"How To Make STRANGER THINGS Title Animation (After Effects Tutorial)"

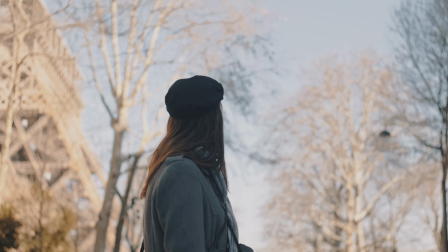248s
You'll get unlimited downloads of diverse and high quality media for just one predictable subscription cost.
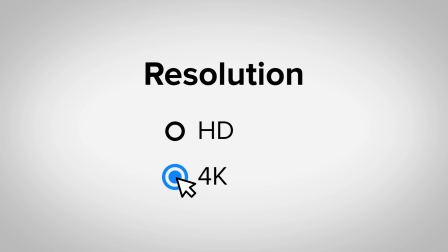253s
Storyblocks is everything you need in one place. 4K HD footage, videos, templates, music and sound effects. It gives you unlimited content that you can use to test, experiment, and create more effective videos. I use it all the time to create new effects for tutorials like this one, or of course to enhance the story I'm telling you guys.
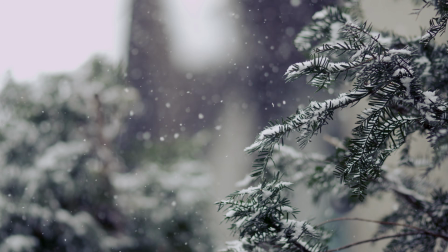270s
You can choose a monthly or annual plan, no hidden costs or extra fees. Anything you download is 100% royalty-free, pre-licensed, and ready to use. No need to worry about legal rights or copyright claims or anything like that. To get started with unlimited stock media downloads at one set price, head over to storyblocks.com/After After Effects Basics, or just click the link down below.
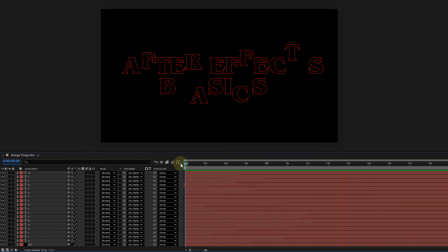290s
Now, let's continue with our animation. So right now we have a bunch of letter layers.
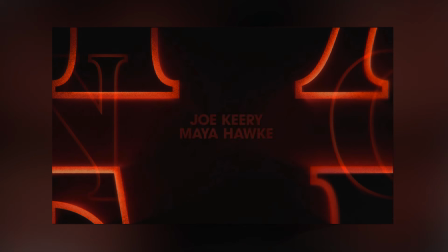295s
They animate nicely, cool, but the real Stranger Things intro isn't just one wide shot.
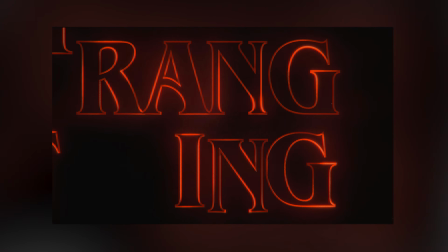300s
It has close-ups, slow zooms, little glimpses of letters, and then finally the full title reveal.
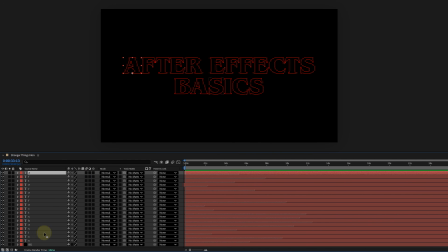305s
So we're going to do the same thing. Select all your letter layers and pre-compose them back into one layer. Ctrl-Shift+C or right-click and choose Pre-compose. Name it something like text animation and hit OK.
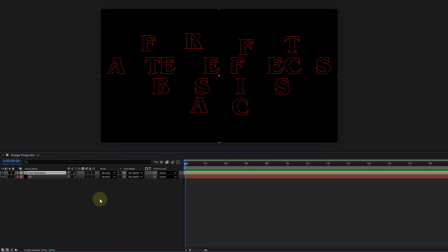316s
Now all your letter animations live inside this pre-comp and we can treat it like footage. Next we're gonna make close-up shots using this pre-comp. First thing, select the pre-comp layer and enable the continuously rasterize option. That's the little sun looking icon. This is important because we're going to scale in a lot and we don't want pixelated outlines.
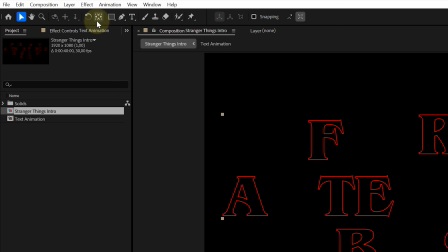336s
Now for our first close-up, we want to zoom in on a specific area of the title.
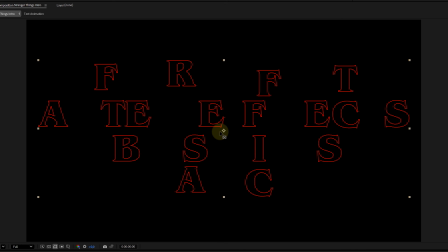341s
Grab the pan behind tool, that's the anchor point tool, shortcut is Y. Click on your pre-comp layer and move the anchor point to wherever you want the zoom to focus, like maybe the middle of a letter or where two letters almost touch. This anchor point becomes the center of your scale, so put it where you want the camera to push into.
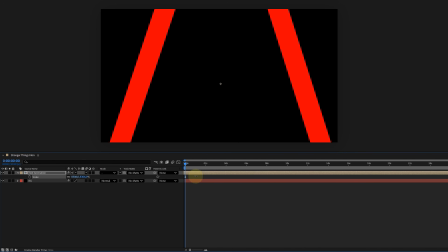359s
Now press S for scale and crank it up. Make it big enough that we're only seeing a small part of the title.
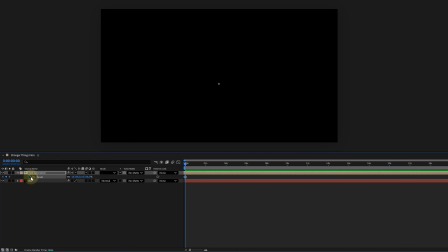365s
That's your close-up. At the start of this close-up shot, set a scale keyframe. Move forward a bit and decrease the scale slightly. It's a slow cinematic zoom out, nothing crazy. It should feel like something bad is about to happen.
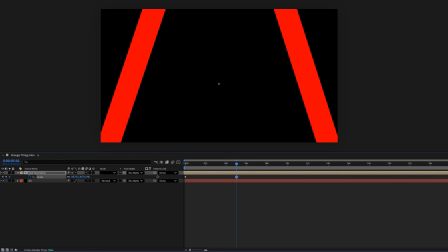377s
Once your close-up feels good, trim the pre-comp layer so it only covers the moment. Just grab the ends of the layer and shorten it. Now duplicate the close-up layer, Ctrl-D or Command-D, move the duplicate after the first one,
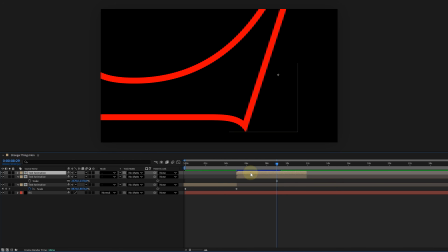389s
and now change the anchor point position to focus on another part of the title. Scale it, adjust it, animate the scale again. Now you have a second close-up. And you can repeat this a few times. Different close-ups, different parts of the title, different timing. This is where you build tension.
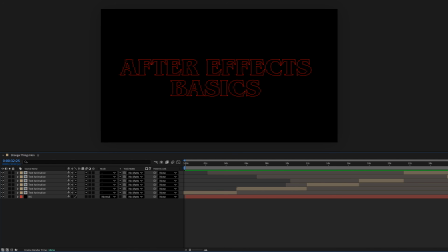406s
Just don't overdo it. The slower and cleaner it is, the more it feels like the real intro. Now, quick tip that is insanely useful here. If you trimmed your pre-comp layer and you want to change what part of the animation you're showing without messing up the layer timing, use the pan behind tool.
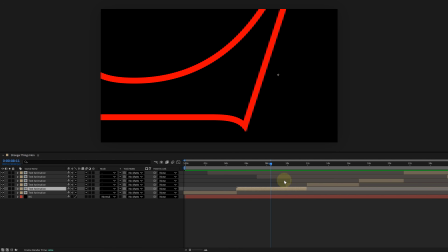421s
With that tool, you can drag the in and out points content-wise without changing the duration of the layer. So you're basically sliding the footage inside the layer. It's perfect for this because you can pick the best moment of the letter animation for each close-up shot without shifting the whole edit. Alright, now the look. This is where it becomes Stranger Things. Select your pre-comp layer and let's start stacking effects.
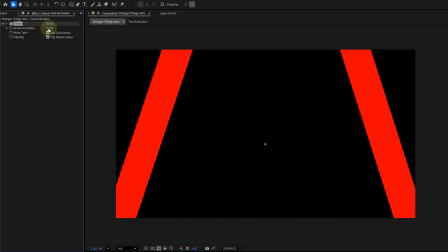443s
First effect, noise. Add the noise effect. Set it to around 30% and disable use color noise. Now you've got that gritty film texture vibe. But we also want bigger, chunkier noise.
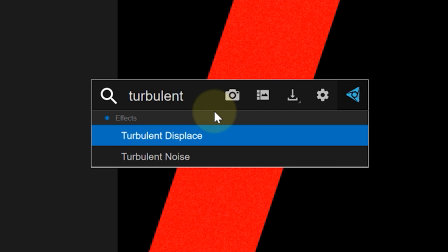454s
So add the turbulent noise effect.
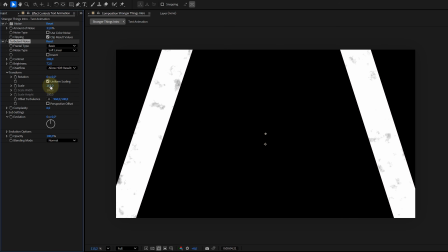456s
Now tweak it, increase the contrast and the brightness, lower the scale a lot so the noise is more detailed, and increase the complexity so it gets richer. If you want more movement, animate the evolution. Easiest way is to alt-click the evolution stopwatch and type something like time 50.
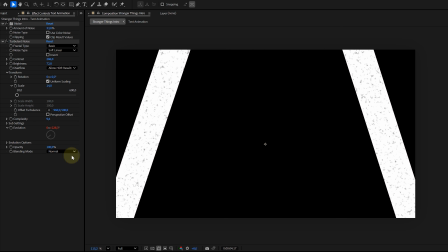470s
Now it evolves forever without keyframes. And super important, set the blending mode of the turbulent noise effect to multiply.
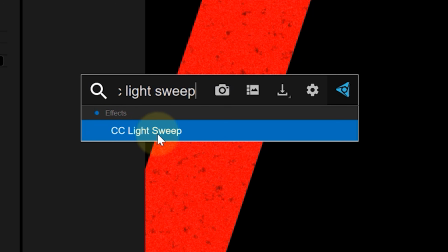477s
That way the red stays red. Next, add CC light sweep. That gives you that classic glossy highlight passing over the letters.
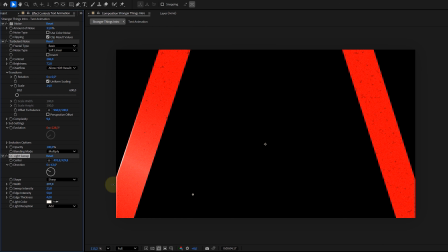485s
Now I'm not going to pretend there's one perfect setting here because it depends on your title, your scale and your timing. So play with the width, direction, intensity, color, all that stuff until it feels good. The goal is subtle.
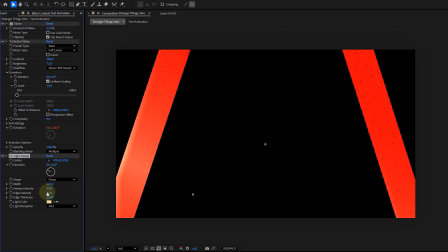496s
You want it to feel like the letters are catching a light, not like someone is shining a flashlight in your face. Next, roughen edges. This is what makes the outline feel more organic and less like clean vector text. Lower the border, lower the scale, and soften the sharpness. You want a little bit of texture on the edges, not a destroyed title.
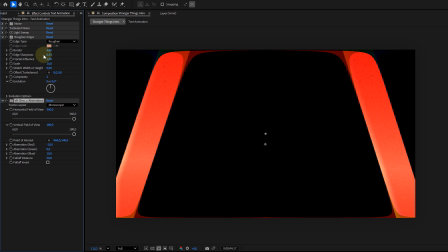516s
Then we add VR chromatic aberration. This adds that tiny lens distortion color split. Again, subtle. A little bit makes it feel like it's being filmed through a real lens. Then channel blur, and specifically blur the red channel a little bit. That helps soften the red glow vibe and make it feel more atmospheric.
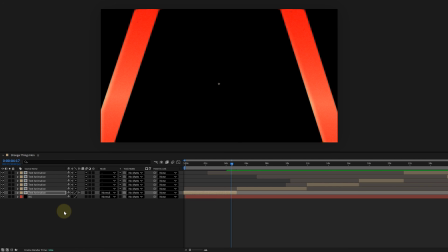535s
Now we add glow, but I like doing this on an adjustment layer because I want the glow separate.
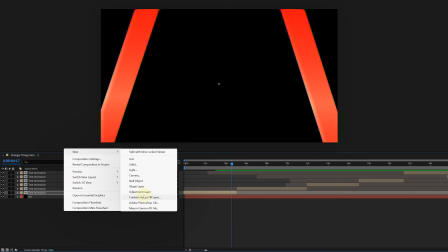540s
So right click in the timeline, new adjustment layer, put it above your title pre-comp and add glow to it.
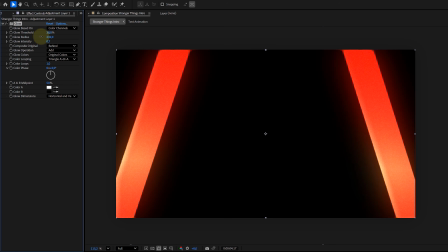547s
Adjust your threshold and radius until it feels like the red is blooming a bit.
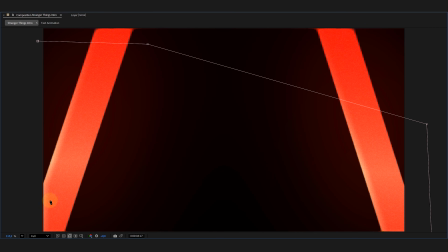551s
And if you want to control where the glow hits, just mask the adjustment layer. That way you can keep glow stronger in some areas and weaker in others.
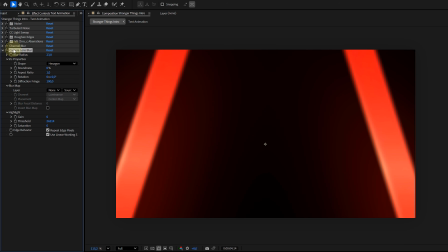559s
And one last optional spice layer, not necessary, but it adds depth. Camera lens blur, plus a gradient map setup. This can fake depth of field, so some parts feel slightly more out of focus, like the camera is focusing through layers. If you do this, keep it subtle. You're not making a blur montage, just enough to give dimension.
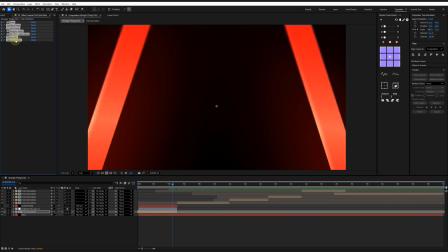577s
Now, the nice part, once you've dialed in your look, copy and paste those effects effects to all your other close-up shots.
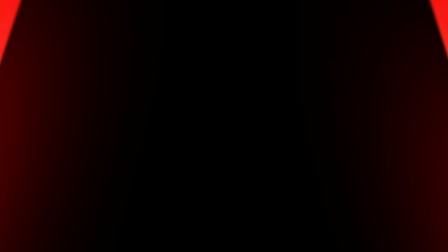584s
Some with the glow adjustment layer, then you might need to tweak a few things per shot,
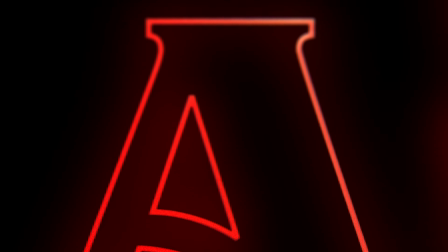588s
especially light sweep positions, because close-ups are different, but most of the look will carry over. And that's it. If you enjoyed the video, go watch the next one in the video on my left. Thank you guys so much for watching.